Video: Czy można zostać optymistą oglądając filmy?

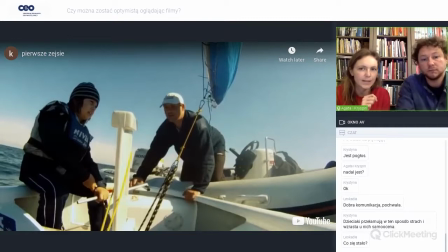Tutaj też ważne jest, gdzie są umieszczone kamery, że ta akurat, którą teraz jest zatrzymany kadr, mamy kamerę, która jest fajna do pokazywania tego, że Mateusz jest sam na łódce, że nie ma nikogo wokół niego i też jakby
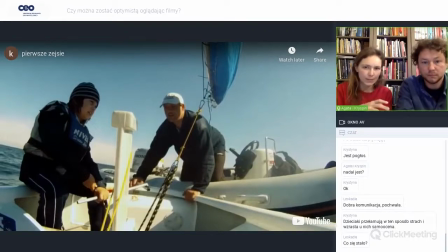właśnie to, że nie jest tam gdzieś zrobione ujęcie z łódki, na której płyniecie jako ekipa filmowa albo z góry, tylko właśnie staracie się za pomocą takiego ujęcia pokazać, że jesteście razem z tym Mateuszem w tej łódce,
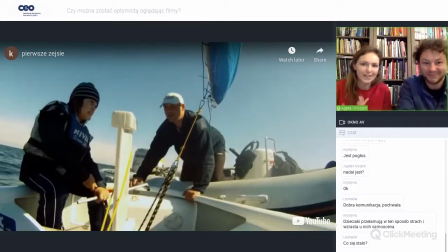mimo że was tam nie ma, ale żeby widz poczuł, jak to jest siedzieć w tej łódce, tak. gdzie to wszystko się dzieje. Także bardzo, bardzo fajnie, że to tam, że tam znalazła się właśnie ta kamera. Dobra, to co? To może czy coś jeszcze chcesz dopowiedzieć do tej sceny?
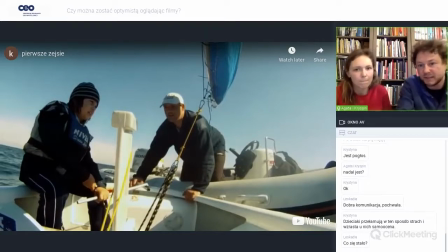Nie. Pierwsze zejście na wodę, czyli sytuacja bardzo prosta, zaufanie jednego do drugiego, jakaś taka mała też konfrontacja i tyle. Faktycznie te kamery, one są...
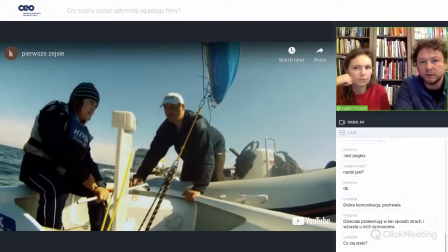Oczywiście dramaturgicznie tutaj są w ten sposób postawione. Ja wybieram takie ujęcia, żeby można było faktycznie być tam razem, być tym Mateuszem. Dzieciaki, jak z tego co mi opowiadałaś, one bardzo często się utożsamiają w ogóle z nim, nie?
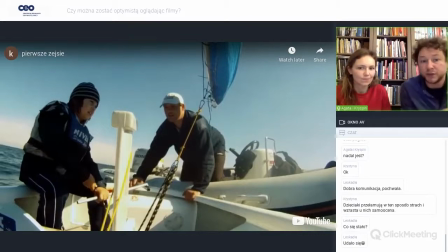Mówią, mają takie same w ogóle przeżycia i takie same odczucia jak bohater. No właśnie, po prostu siedzimy, proszę sobie jeszcze wyobrazić salę kinową, to już w ogóle, po prostu siedzimy z nim na łódce i też nie wiemy, co się dzieje. I to chyba jest też magia trochę tych scen właśnie.
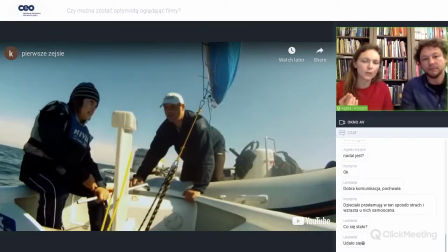Tak, a biorąc do tego jeszcze formę, czyli dokument, który tak naprawdę rejestruje to, co się dzieje, więc jakby to wszystko jest przełożenie jeden do jednego i widzowie wierzą, że tak rzeczywiście jest. Nie ma tu żadnych efektów specjalnych, tylko tam kamera siedzi i towarzyszy jakby temu bohaterowi, czyli kamera jest bardzo blisko.
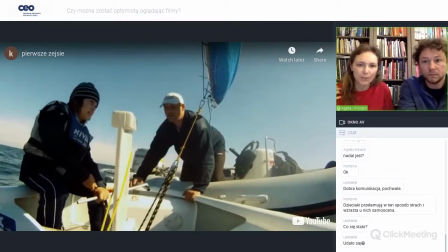Ona jest jakby no, czasami na ramieniu nawet samego bohatera. I zaraz zobaczymy, co się dzieje dalej, bo to jest jakby początek, to jest wprowadzenie, czyli tutaj,
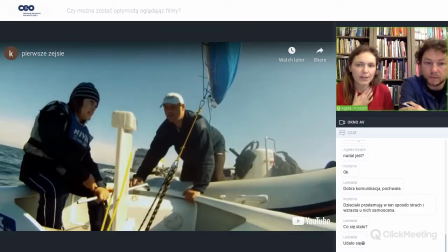tak jak Kryspin powiedział, ważne jest też pokazanie tej relacji, że jedyną osobą wspierającą zawodników jest trener. I to, jak ta relacja na samym początku się zawiąże między trenerem a uczniami, no,
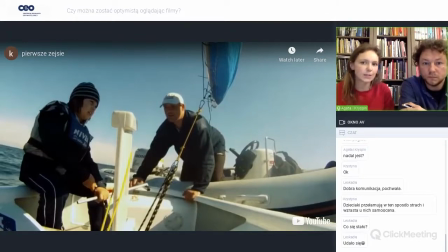determinuje wszystko to, co potem się dzieje w czasie całego szkolenia rocznego. Dobra, to teraz sobie przejdziemy do kolejnej sceny. Okej. Bardzo szybko, jak się Państwo zaraz zorientują, Mateusz wpadnie w kłopoty.
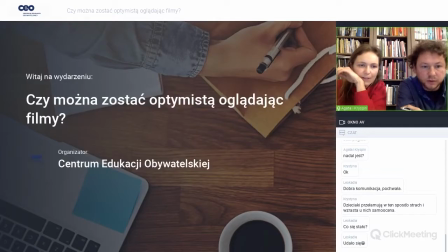Powinniśmy teraz chyba tak zakończyć to. I tak jest. Wrzucić tutaj. Okej.
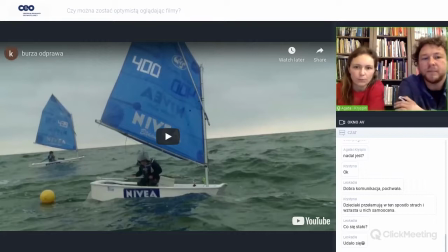Chciałbym, żeby Państwo zwrócili też uwagę na to, co mówi Mateusz, co widzi Mateusz, czego my jeszcze nie widzimy. I co jest też bardzo fajnie właśnie pokazane przez jedną z kamer.
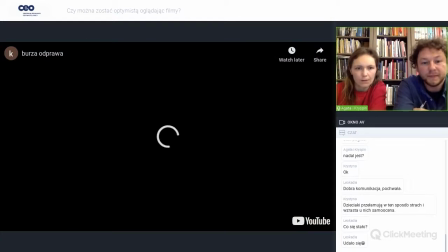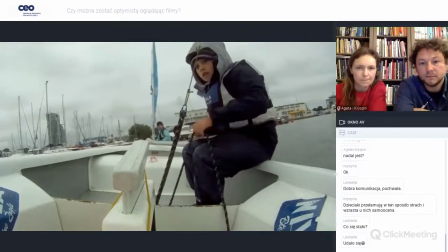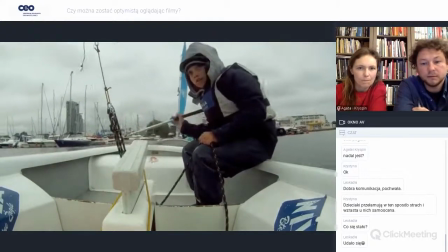Są duże fale.
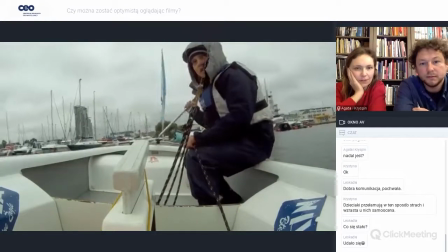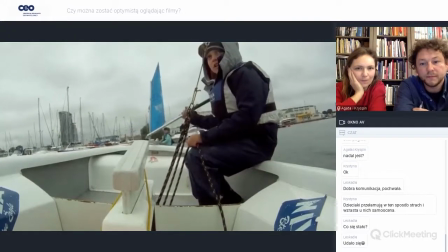Zobacz, jakie duże.
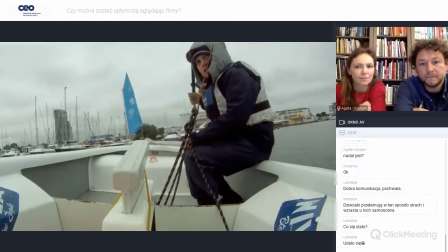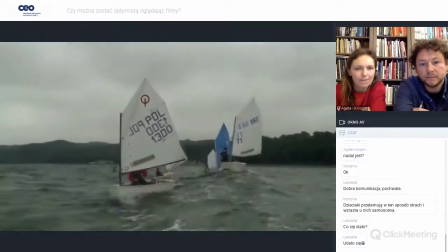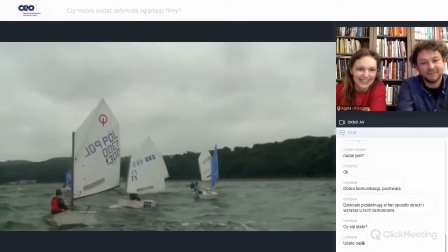No dookoła okrążamy ich za to.